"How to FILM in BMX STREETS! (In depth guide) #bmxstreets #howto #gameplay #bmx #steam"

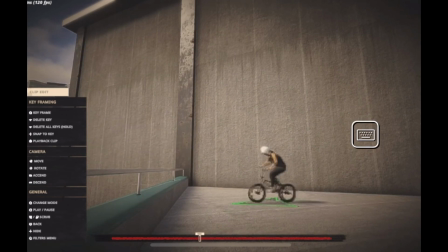0:08 What is going on, everybody? Happy Saturday. Today in the BMX Streets world, we're going to be working on filming and filming techniques.
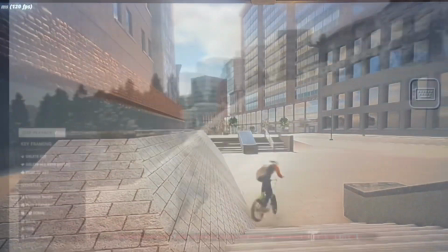0:15 So if you have any interest in learning how to use the replay editor and how to make your BMX Streets videos look professional, let's get right into it.
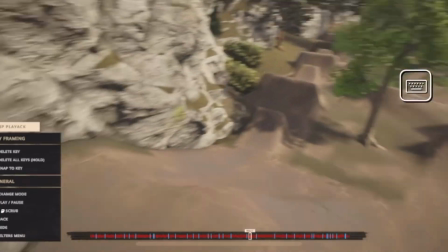0:24 First thing you got to know, get familiar with your equipment.
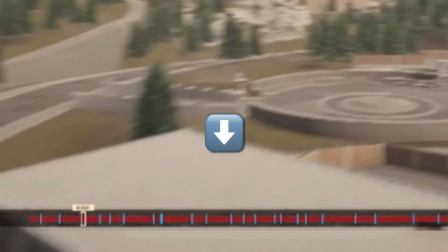0:27 What we have down here at the bottom is the timeline, and that's where we're going to be placing all of our keyframes, which is exactly what it says it is.
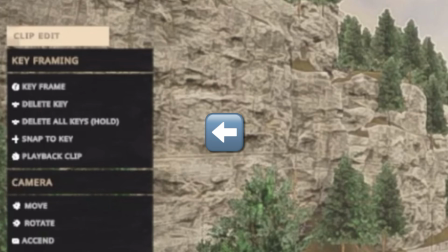0:34 It's a keyframe, where your action is, where your shot wants to be, essentially where your camera is pointing.
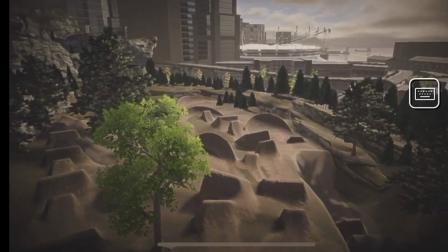0:40 And on the side here, you have all of your tools for removing, adding, deleting. I zoomed in as much as I could so that you can see them.
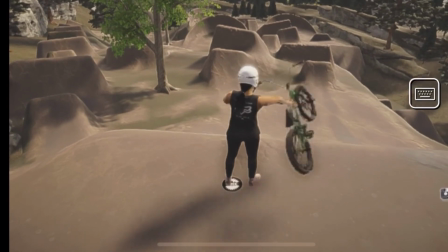0:46 They are kind of hard to see in game. However, first thing you got to do is grab your bike and do something gnarly.
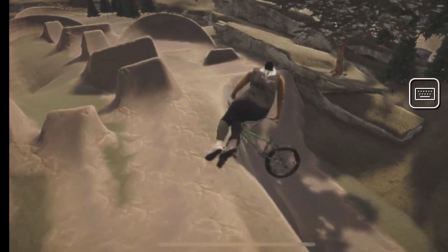0:51 So you're already probably aware that in this game, that could take a while.
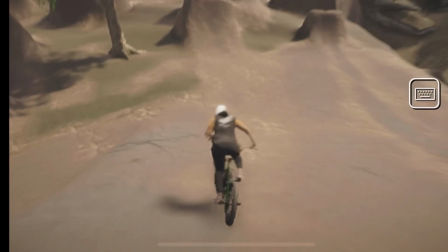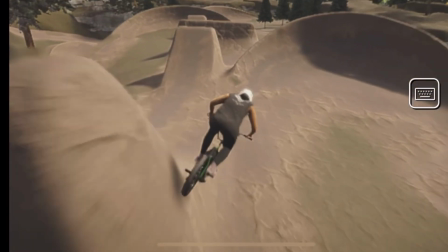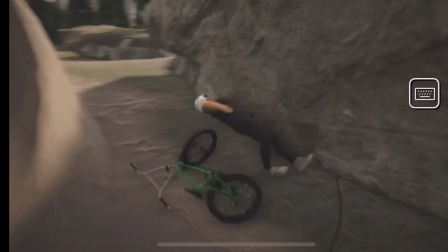1:08 Ooh, now that we've done something film worthy, let's make it look even better.
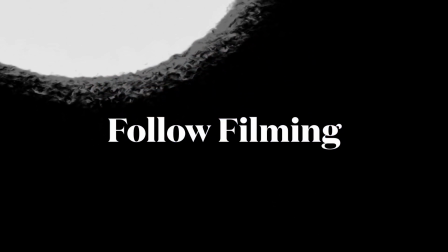1:15 So the first thing we're going to get into is follow filming, and that's exactly what we're doing.
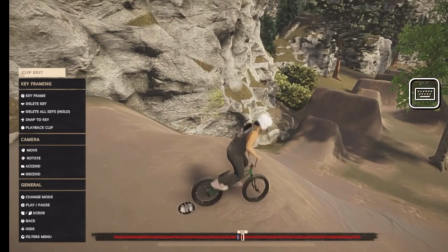1:20 We're basically just following the rider, aside from if you want to use any artistic license,
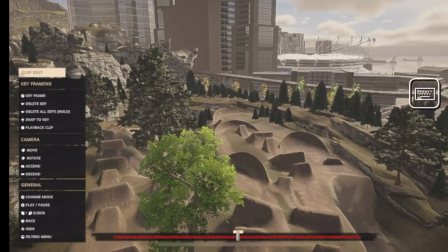1:25 as we call it, to showcase maybe something else, maybe the spot, maybe the lighting.
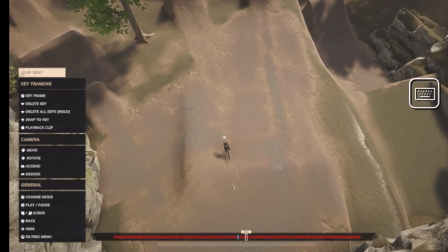1:30 Nonetheless, we're basically just following the rider to and from, and the keyframes, again, are just your point of view, basically.
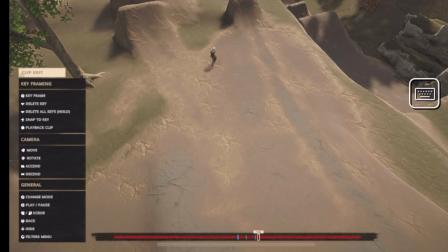1:38 So that's exactly where you want to place the camera, where you want it to be. Now in this instance, we're at the trails, so we're going to be using a drone style filming.
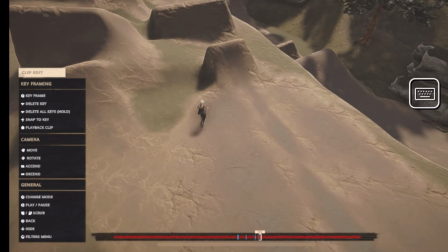1:46 So we're going to come in high and follow the rider the whole way through, keeping the subject in the middle of the frame.
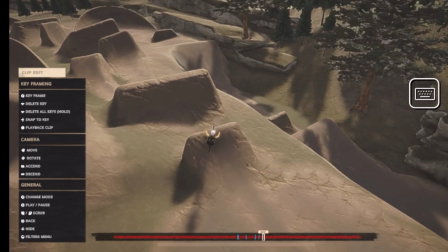1:52 And again, your subject may be the rider, maybe the trick, maybe something artistic aside.
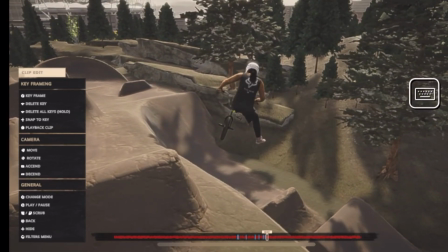1:57 Regardless, this is all personal preference. The main thing is to work along this timeline, placing your keyframes essentially where you want the camera to be placed.
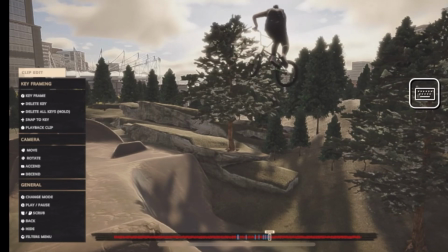2:07 I wanted to showcase this especially in a few different environments.
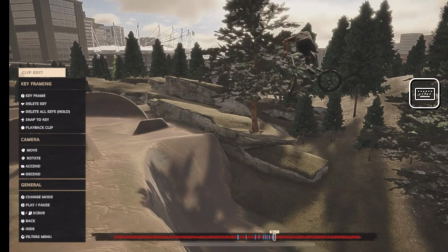2:10 So here we're doing a massive, nasty quadruple tail whip transfer down in.
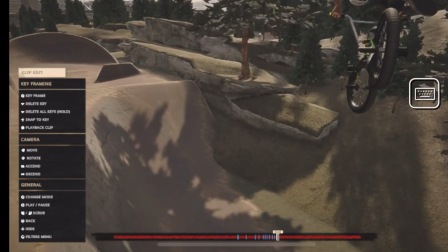2:16 So of course we're going to be following down in. We're just essentially kind of floating down with the rider, placing keyframes a little bit as we go.
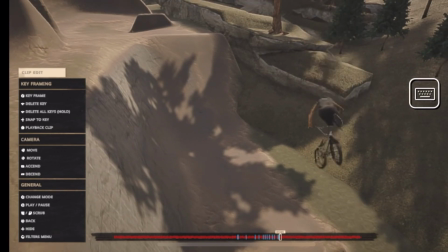2:23 And I essentially just kind of fan through with my trigger, kind of moving along the timeline, placing keyframes.
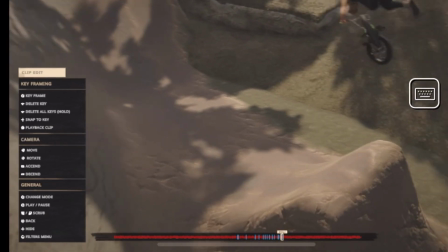2:29 And essentially that's telling the camera where it needs to be, and the rest is all pretty much automated.
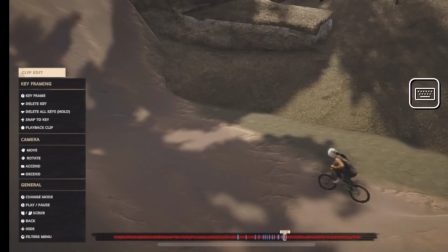2:35 So we just kind of fan through this almost like we're doing a flip book. You want to just do frame by frame.
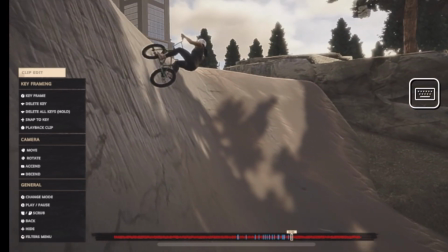2:40 Now how many or how many angle changes, that's kind of personal preference, and it also depends on the trick.
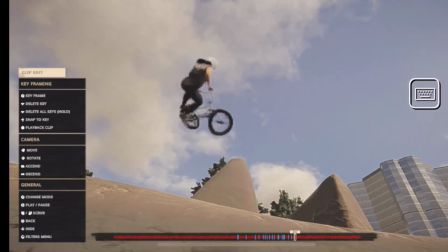2:46 As you can see here, we dip down low. I like a low angle. Makes everything look a little bit bigger, makes it look a little bit gnarlier, you know.
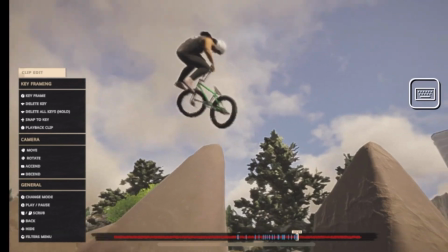2:53 And this again is kind of the rule of thumb, the formula for BMX and skateboarding.
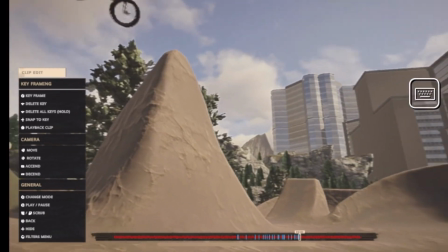2:58 But here it's all about creativity. It's all about you doing your own thing, making things look the way you want.
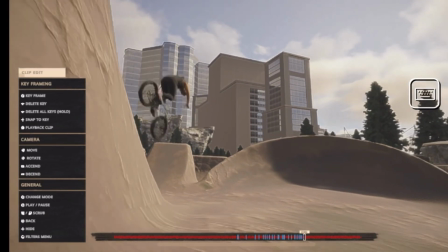3:05 So as you see here, I'm cutting in low. We're gonna get a nice ground shot and follow in tight up into the berm for the banger.
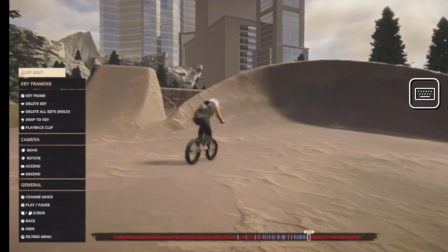3:13 So let's roll forward again.
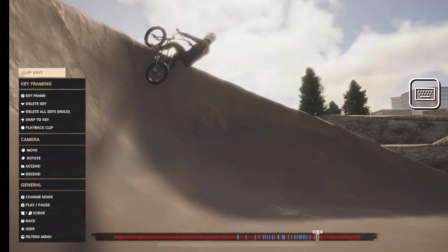3:16 This is just placing all these keyframes, and then we'll go back and look at what we call post-production and the final shot.
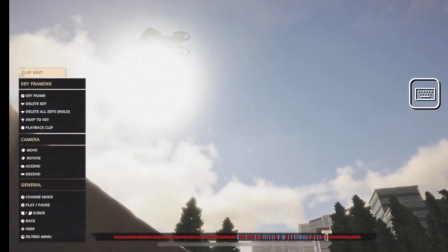3:22 And of course, as you see here, the sun completely blows out our shot, and that just means basically you can't see what you're intending to see.
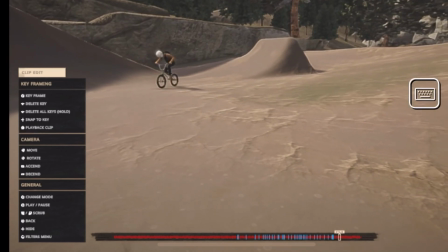3:29 So the lighting was a bad choice, but thank God we're not in real life, and we can adjust the time of day, and we will do that when we get to final production.
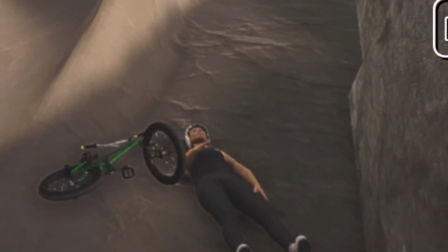3:38 All right, well, Nina takes a dirt nap over there. She's a little dramatic. Sleep it off.
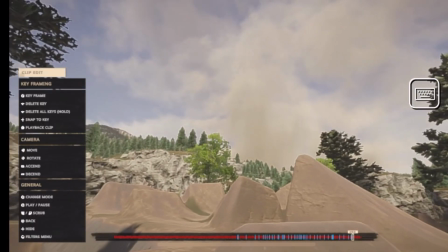3:43 Take care. We're going to do what they call in the industry a pan out.
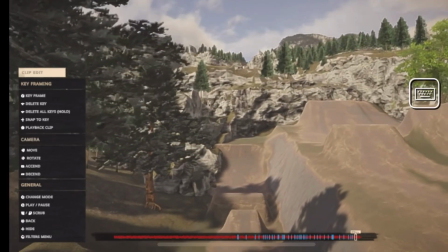3:48 And that's basically essentially an artistic ending or beginning to a shot.
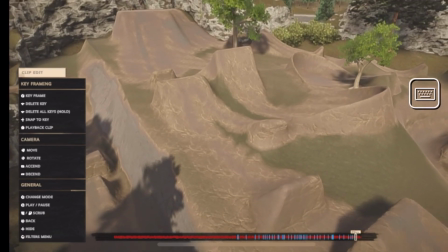3:53 And that's essentially, again, we're just kind of showcasing the environment, the area. I kind of want to show off the trails.
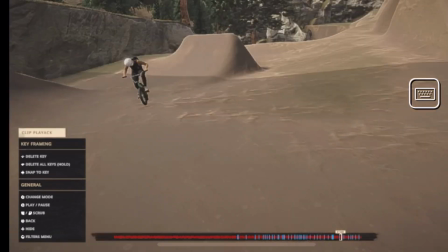3:58 You get kind of a long look at the gap we just did. And that's just to give our viewers just a nice little closing.
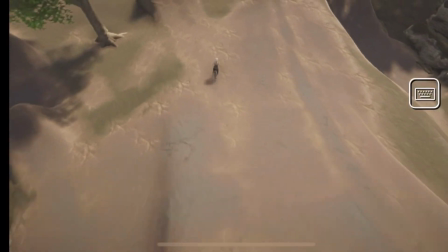4:04 It's not required. You see it a lot in skateboarding and BMX, and that's just kind of the way we like to make things look.
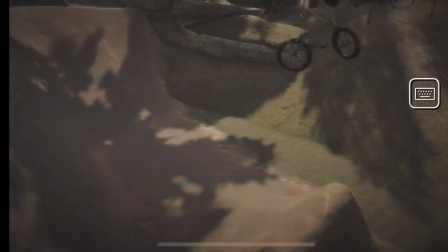4:10 So let's back it up here and let's check this thing out from a final production standpoint.